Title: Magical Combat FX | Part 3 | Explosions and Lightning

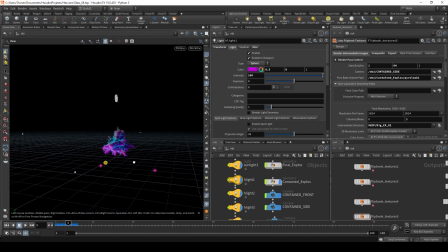245s
And they are just around here to give it kind of a purple edge because this is inside purple glass that is kind of glowing. So I wanted to create that edge along this explosion. And that's what you have here. And then to export this, you need to have a camera for each side that you want to export.
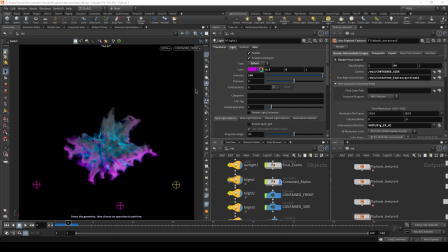263s
So I can just go to colors contain front, boom. You can see these need to be the same size to avoid any stretching. And it'll export this whole explosion for 64 frames. So you can see here my settings. Contained front is the camera, put that there, and then the pyro look from the contained explosion.
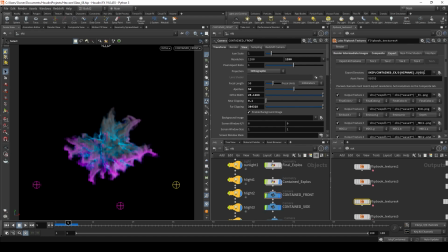283s
And then inside the export it to a folder, and you're going to take this folder and you're going to put it into your contents folder of your Unreal project. And then I did not actually use my motion vectors because I don't need them for this. But obviously I have my final color for the color, the emission, and MDC1, MDC2,
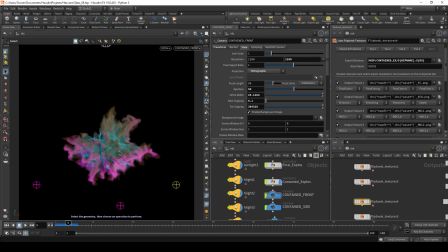303s
and that'll just give us different lighting so that when we put in the light coordinates inside of Unreal, this will actually react to the lighting. So if we moved this explosion in our scene, it will react accordingly and we'll have correct lighting based on the lighting in our Unreal scene. So that's why you need these two. So, and then I did two of these. I did contain front and contain side.
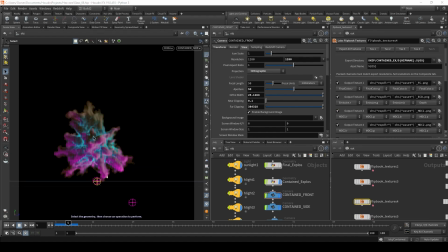323s
Because if you remember, I have two planes within my Unreal project in that Niagara system. So that means I don't want it to be the exact same. I could technically do this on each plane that's inside of Unreal, but then that's going to be really boring because if a player moved around this explosion or I'm getting a different angle, that's going to be the exact same explosion,
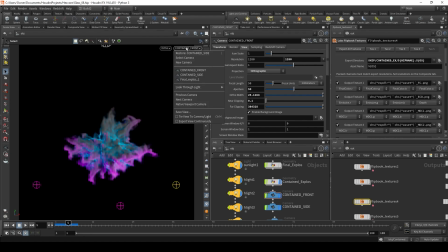342s
just on another plane. I want it to actually look like as you rotate around, you're getting a different angle of the explosion. So I have this contain side, and you can do more of these to get different looks to add to detail, but for me I just needed two.
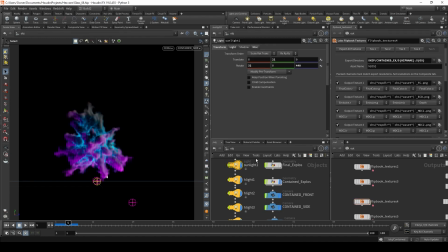357s
So I have this one, that one, and then I obviously have my sun here if I need to change some of the lighting here. This is fine for now. So this is how I set that up, and then I'm going to show you how I brought in these textures in Unreal and how I set them up in that material.
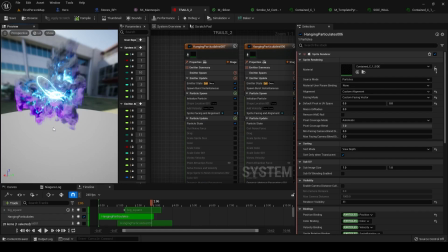375s
So now let's talk about how I set this up inside Unreal.
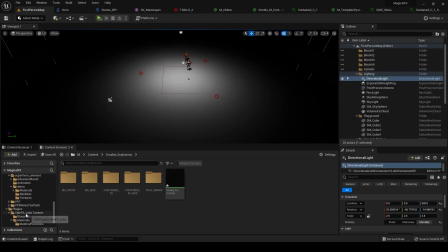378s
If we go to the first person map and we go to the Side Effects Labs content plugin, if you go to materials, templates, they have the M template pyro advanced, and we're going to use this to set up our explosions.
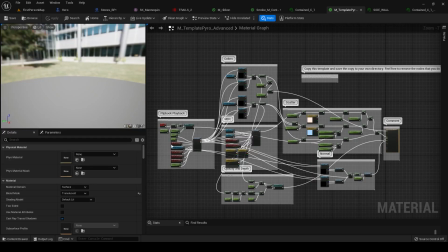393s
And if you don't have this, just check out the documentation, and it's also in my previous tutorial, the lightning one, on how to set this up.
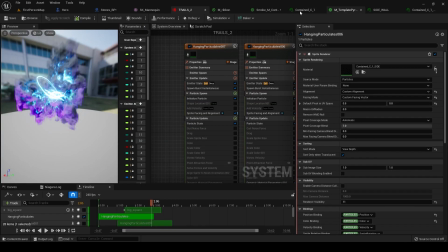400s
And we're just going to make some changes to this, and that's going to how we're going to set up our explosions. So let me go to the one that I have set up,
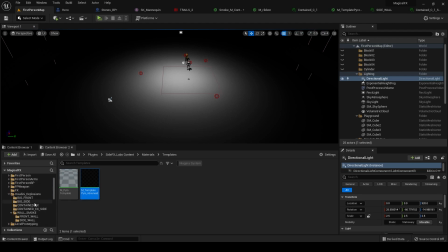410s
which is in my Houdini explosions. Here we go.
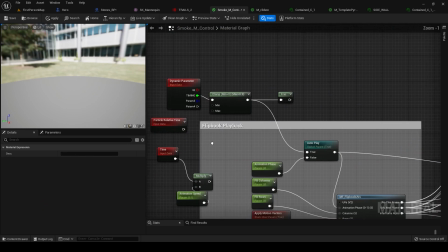415s
So the first change that I made to this is over here. I want to have direct control over the timing of this.
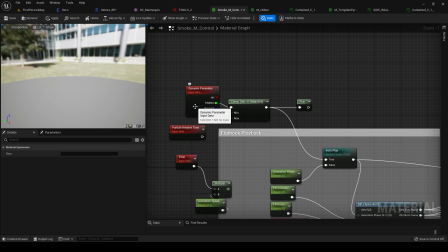420s
I want to be able to slow down the end of the smoke, and I want to be able to speed up the beginning of it if I want to. So under dynamic parameters, I've set up my timing, plug that into this clamp here. That way I have direct control, and I'm going to set a curve inside of my Niagara emitter to set this up perfectly.
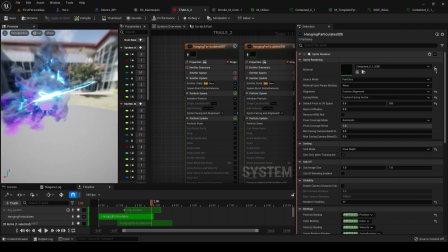437s
Second thing I need to do is, if you notice when we're going around this, my explosions, as you go to the side of them, become opaque once you get to the side
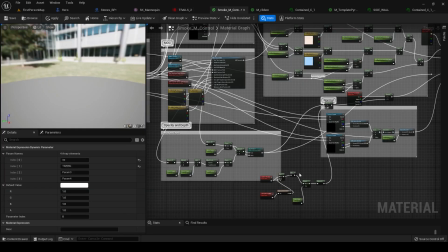445s
here. And that's all due to this logic right here.
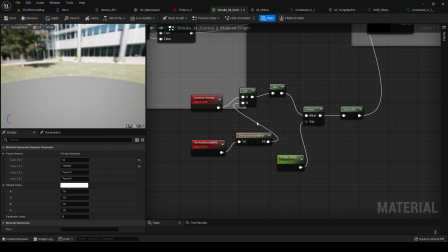448s
I'm using the camera vectors and this dot to set how opaque this is based on the camera vector.
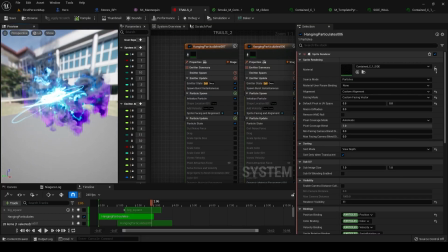455s
So if the camera vector is facing this right head on, then this is going to turn invisible. So for example, if I set this number to 0, this turn opacity to 0, I'll show you. Over here, turn opacity 0.
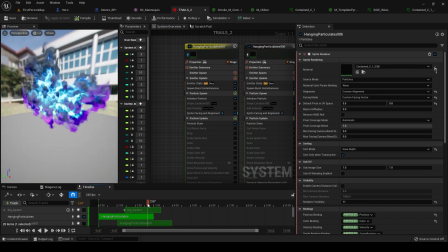469s
I'm just going to do this so you can see. So now if I go to the side here, look at that.
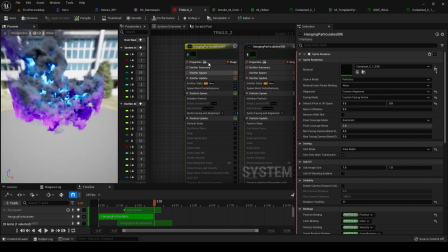475s
It looks weird. You could tell it's super, super flat. And then we don't want that. That looks bad. So what I did here is I need to set this to about 1.5.
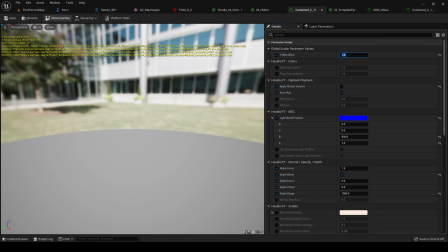483s
So, and the stronger this is, the less opaque it's going to be as you turn towards it.